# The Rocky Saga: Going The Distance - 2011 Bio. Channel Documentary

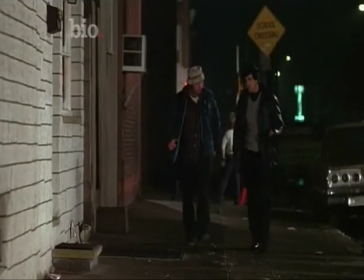(20:44)
He was very, very unique in the way he walked, and you could see that he had all this strife in his life,
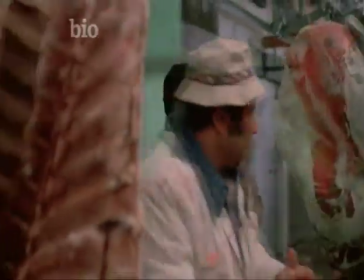(20:50)
just an unhappy dude, which is what Paulie is, and he represents that guy that's always been left behind.
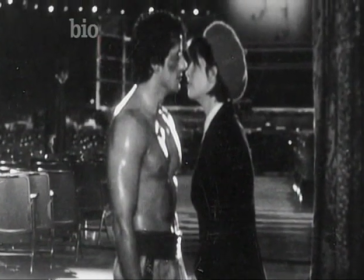(20:58)
The key role was Rocky's love interest. The casting of Adrian, it was a real odyssey.
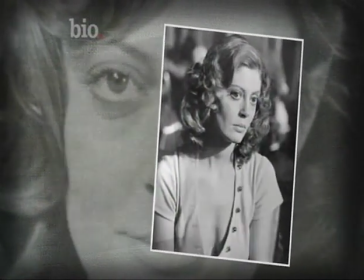(21:03)
Originally, it was Susan Sarandon, and then we thought, well, maybe she's too sexy at the time.
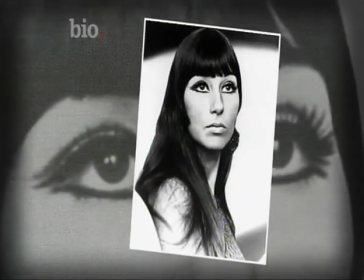(21:09)
And then I went to Cher, and I thought, that'd be kind of interesting, Bette Midler. Carrie Snodgrass had come in and auditioned very well,
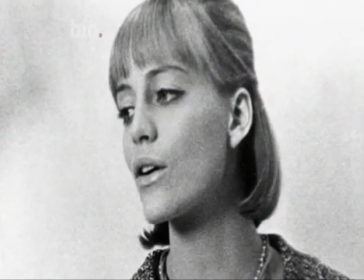(21:18)
and we had decided she could have the part, but her agent wanted too much money. I wanted her badly. I said, here, take my entire $360, you know, take my whole salary.
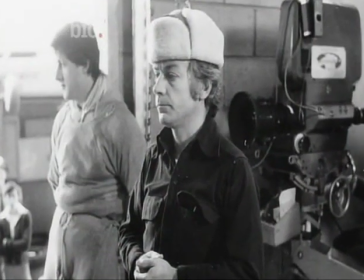(21:30)
It was back to the drawing board. Just days before the cameras rolled, the part of Adrian was still not cast.
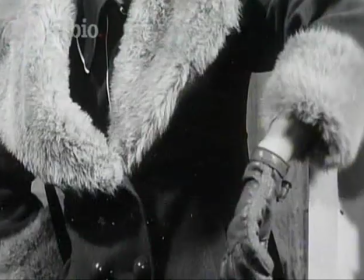(21:36)
So at the last second, we're desperate, and in walks Talia.
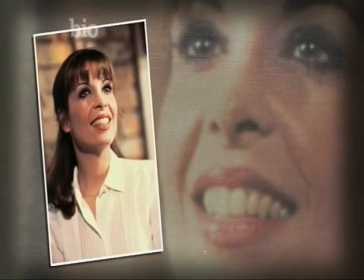(21:42)
Talia came in, and thank God for Carrie Snodgrass's agent, because Talia brought the character to life.
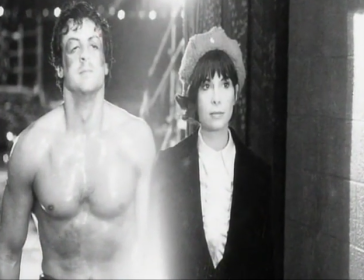(21:50)
She was just fantastic. I cannot audition. It's been my downfall. But there was something there. She walked in, and I looked at her and went, bingo. She just had the look, the eyes, she read the lines, and she was the person. There was not even a maybe. I got the job. What Talia Shire brings to Adrian is a real understatedness.
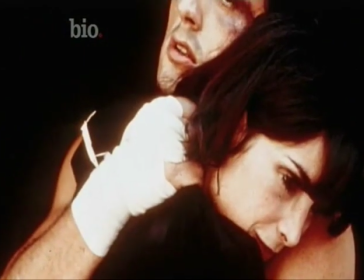(22:13)
Her characterization is, in a way, key to the humanity of Rocky. The casting was over, but the difficulties were just beginning.
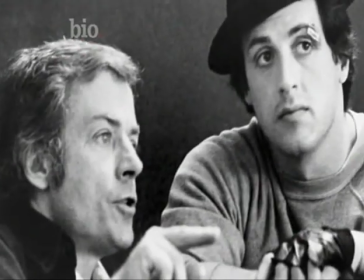(22:21)
As the filmmakers moved into production, they started to discover how hard it would be to make Rocky as a low-budget movie. I always used to feel we got the food and the lunches that were left over from New York. You know, we were kind of dealing with our own clothes and our own costumes. Those clothes that you see were from my closet, you know, some of them, and I still have them.
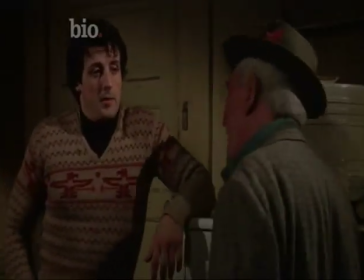(22:41)
You know, it was a do-it-yourself film. It was really like a gypsy company.
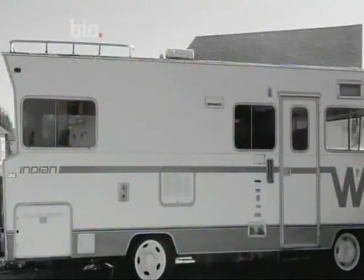(22:45)
We had one motor home that we catered in, the wardrobe, and then the bathroom was at the way back. Nearly my introduction to Stallone was walking into that motor home in the freezing cold. And I said to him, does the bathroom work? And he said, yeah, don't sling any iron in there, you'll be all right.
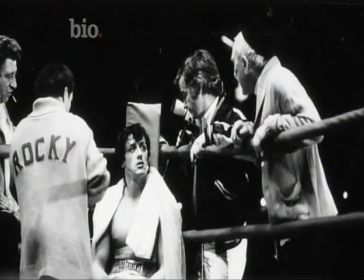(23:03)
You know what I mean? Because of the lack of cash, the crew had to move quickly. The entire film had to be shot in less than a month. When you have a budget of $1 million, you have no time to waste.
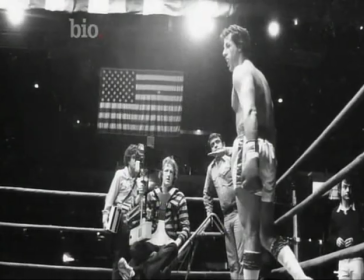(23:15)
I believe there was even one day there, we did 60-some setups in one day, and that was like, it was going like that.
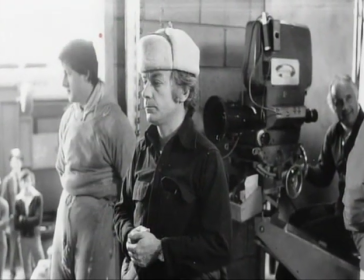(23:21)
We didn't repeat a lot of takes. There was little margin for error. But sometimes the limited budget became an advantage.
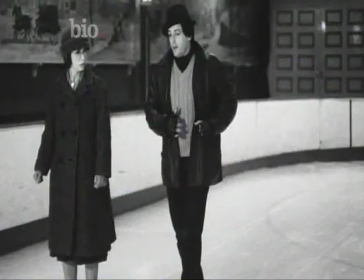(23:28)
The lack of money caused a lot of good things to happen.
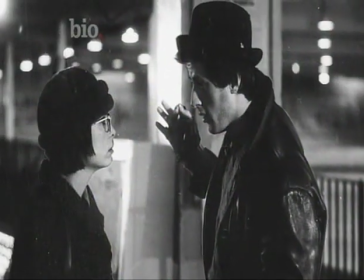(23:31)
We hadn't shot Rocky and Adrian's first date yet, which was about 6 or 7 pages of yakking, and it took place in a cafe. And I had suggested to them that would really be the kiss of death.
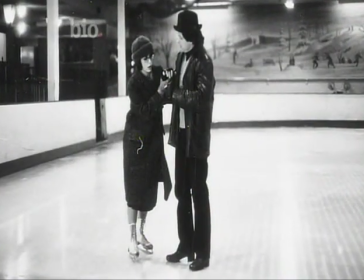(23:44)
We decided that we'd take them ice skating. I'm gonna have a bunch of extras populating the rink.
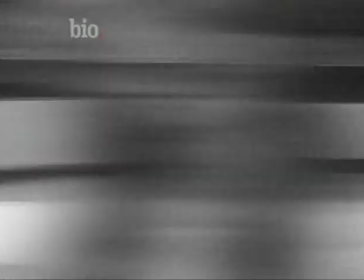(23:50)
So we can't afford all the extras for the ice skating rink. And I said, what if the place is closed?
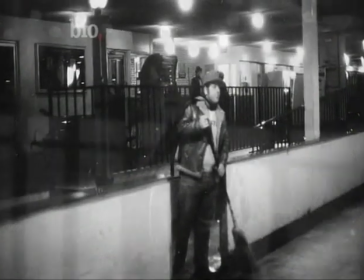(23:57)
That's why there are no people there.
And they convinced the attendant to let them go. Well, hey, I want you to do me a favor.
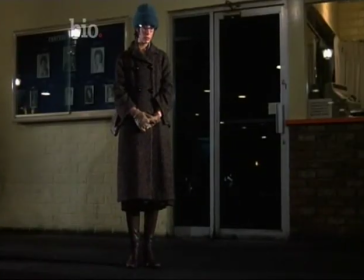(24:03) You can see she ain't feeling too good. So good. If you could let her on the ice, I'd appreciate it. Only for a few minutes. 10 minutes, $10.
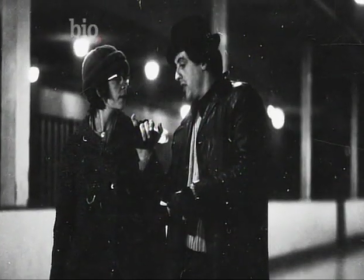(24:09)
I think the scene is much more romantic and unique and has a lot more charm than if there are a bunch of people bumping into each other in the background.
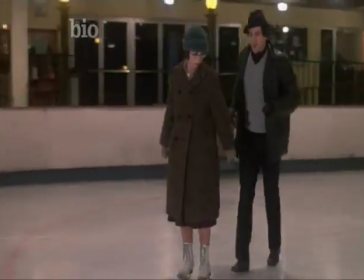(24:17)
Two lost souls, alone in an empty rink, barely holding each other up.
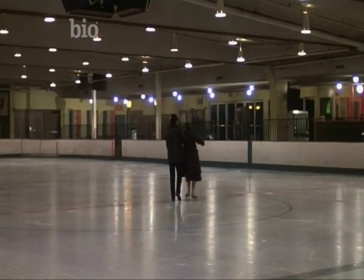(24:22)
It would become the perfect metaphor for their relationship.
Good. You like the way I skate?
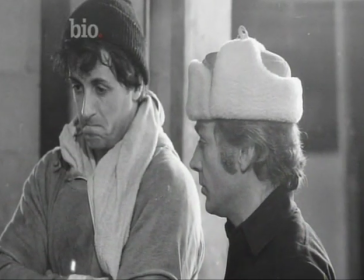(24:28)
Despite the small budget, this kind of authenticity was crucial to Stallone and Avildsen. It was why they wanted to shoot on location.
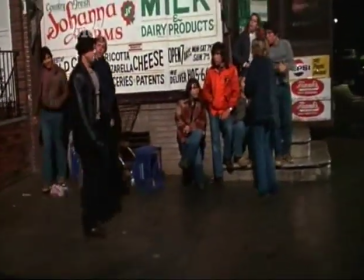(24:35)
It needed a town that was also an underdog town. Philly was real. It was all still real and unseen. Imagine Rocky not being filmed in Philadelphia. It would have been a total schlocko movie. First of all, we needed to cut corners on the film.